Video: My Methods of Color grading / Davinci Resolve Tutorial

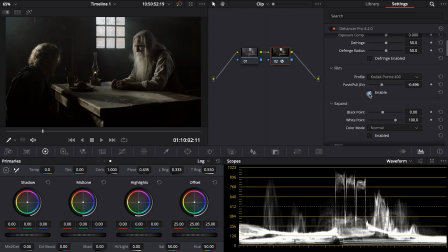[8:16]
Push, this is underexposure of the film. Pull is overexposure. When you push or pull a negative film, contrast and color tone will be changed.
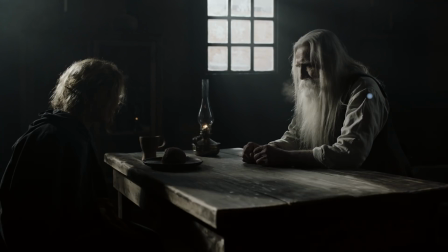[8:26]
Don't be confused. This is not work with exposure. It is a work with film contrast and color. Depending on the type of film, results for this procedure can be different. I like cold temperature and I stopped on these settings. Then I use analog tool for digital color correction.
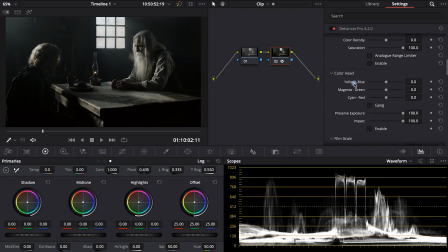[8:44]
This tool works like a colored filter which covered light in the image. I use this for color tone of the scene. Actually, I can use the same tool in DaVinci offset in primary bars. This is almost the same. And finally, we can do the film grain tool.
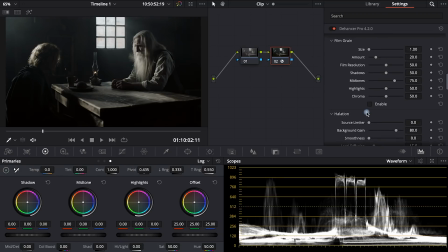[9:00]
This is not a footage, it is the generator of grain noise, which has a very fine tuning.
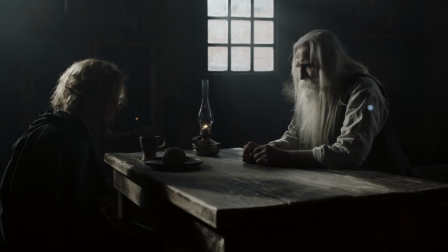[9:05]
I love this tool because I cannot not adjust the film grain. I can hide digital sharp and make the image more cinematically softer by means of the Dehancer algorithm.
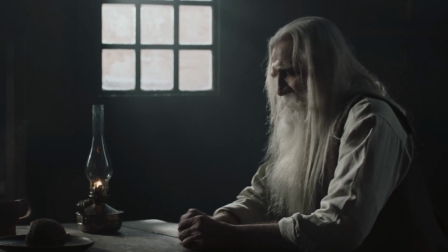[9:17]
Just pay attention how the image looks softer after using gray tool.
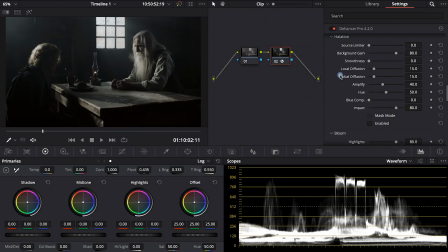[9:21]
And the cherry on the top will be my last favorite tool, halation.
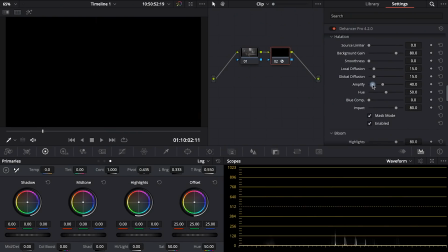[9:26]
Halation is a colored glow effect which is more underlighted when shooting on film.
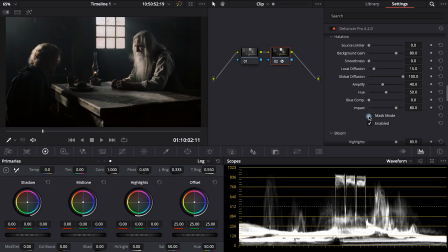[9:32]
It is the most often visible in hard light and bright areas of the frame in the backlight, for example.
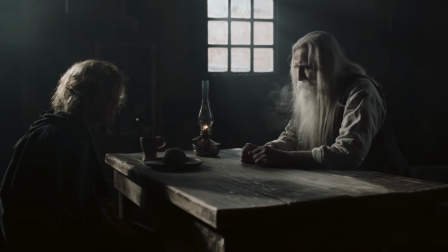[9:38]
I don't like to complicate the structure of notes and work with many instruments.
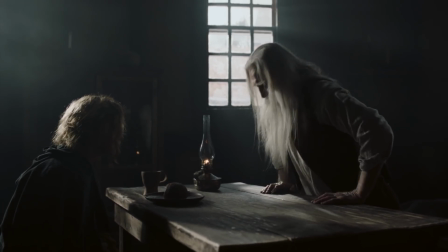[9:44]
I prefer to make good light work and make correct exposure on the set,
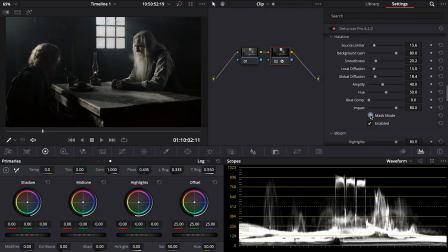[9:49]
as well as working with set design and color harmony or wardrobe and props, etc. It helps me to have a good basis for post-production. If I work with shitty shot, the process will be like a hell. Dehancer has many other color tools for color and gamma manipulation.
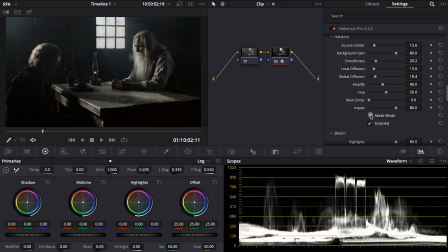[10:07]
You can find many tools in documentation. And if you want to try Dehancer, just use trial version. I attached all links in the description. I showed you three color grade techniques that I used. It was simple color grade with interpretation of colors and gamma. And the second, stylization with the same algorithm but using LUTs. And the final point, film look style with the Dehancer plugin. All are my tools for working with color in DaVinci Resolve.
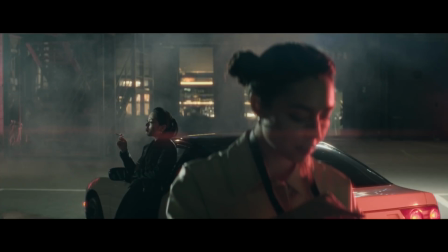[10:39]
Let me consolidate the information of the lesson by showing you a quick color grade process with other camera.
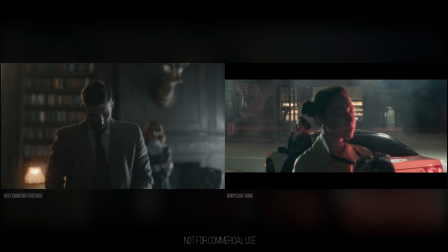[10:45]
And I want to give you a bonus. These are two footages. You can download it for practice.
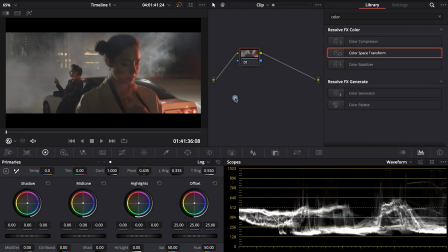[10:51]
The first footage I made by Blackmagic's cinema camera 6K. And now I just show you a simple and quick color grade. The last note will work as a color space transform. We are choosing input space, Blackmagic Pocket cinema camera and gamma the same.
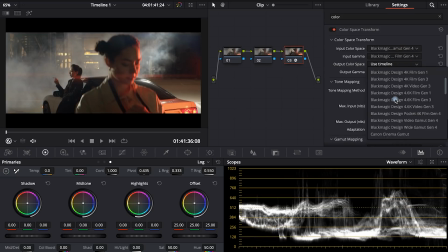[11:08]
Quite simple choice unlike red camera, oh my god. Output color and gamma will be rec 709.
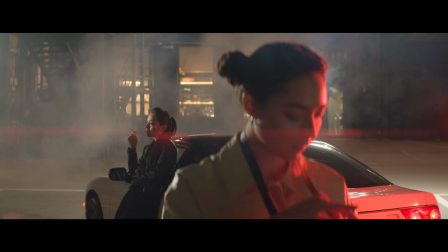[11:15]
And don't forget about tone mapping. And done. As I said before, I don't like how color space transform works with Blackmagic cameras.
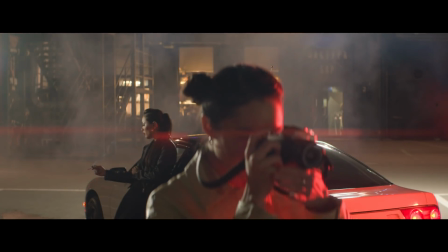[11:23]
I don't like so bright and metallic color tone here. I can fix it with just reducing of saturation.
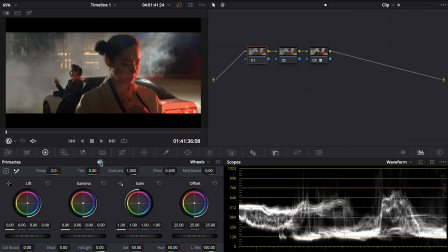[11:30]
The next step is white balance. I want to make the scene colder. If I use temperature set or ring of offset, which works with all light space in the image, I have a risk of getting fake highlighting tone here. This will look not good for my tasks.
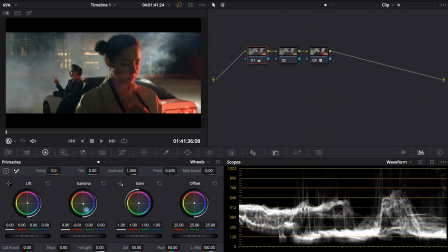[11:47]
I love to work with midtones. It helps me to make more realistic white balance. And the final step, work with tonality. For night scene, the bright tones here look a little bit bright.
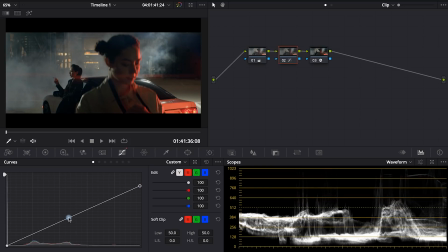[12:03]
Just do it more restrained. I like use curve tool. This is quite flexible instrument for working with camera for me. I'm keeping the midtones at their original values, but lower the amount of highlight.
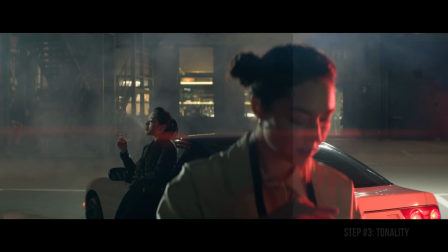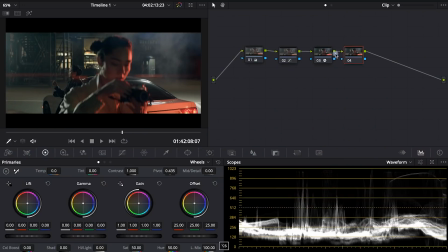[12:23]
And the same but with LUTs.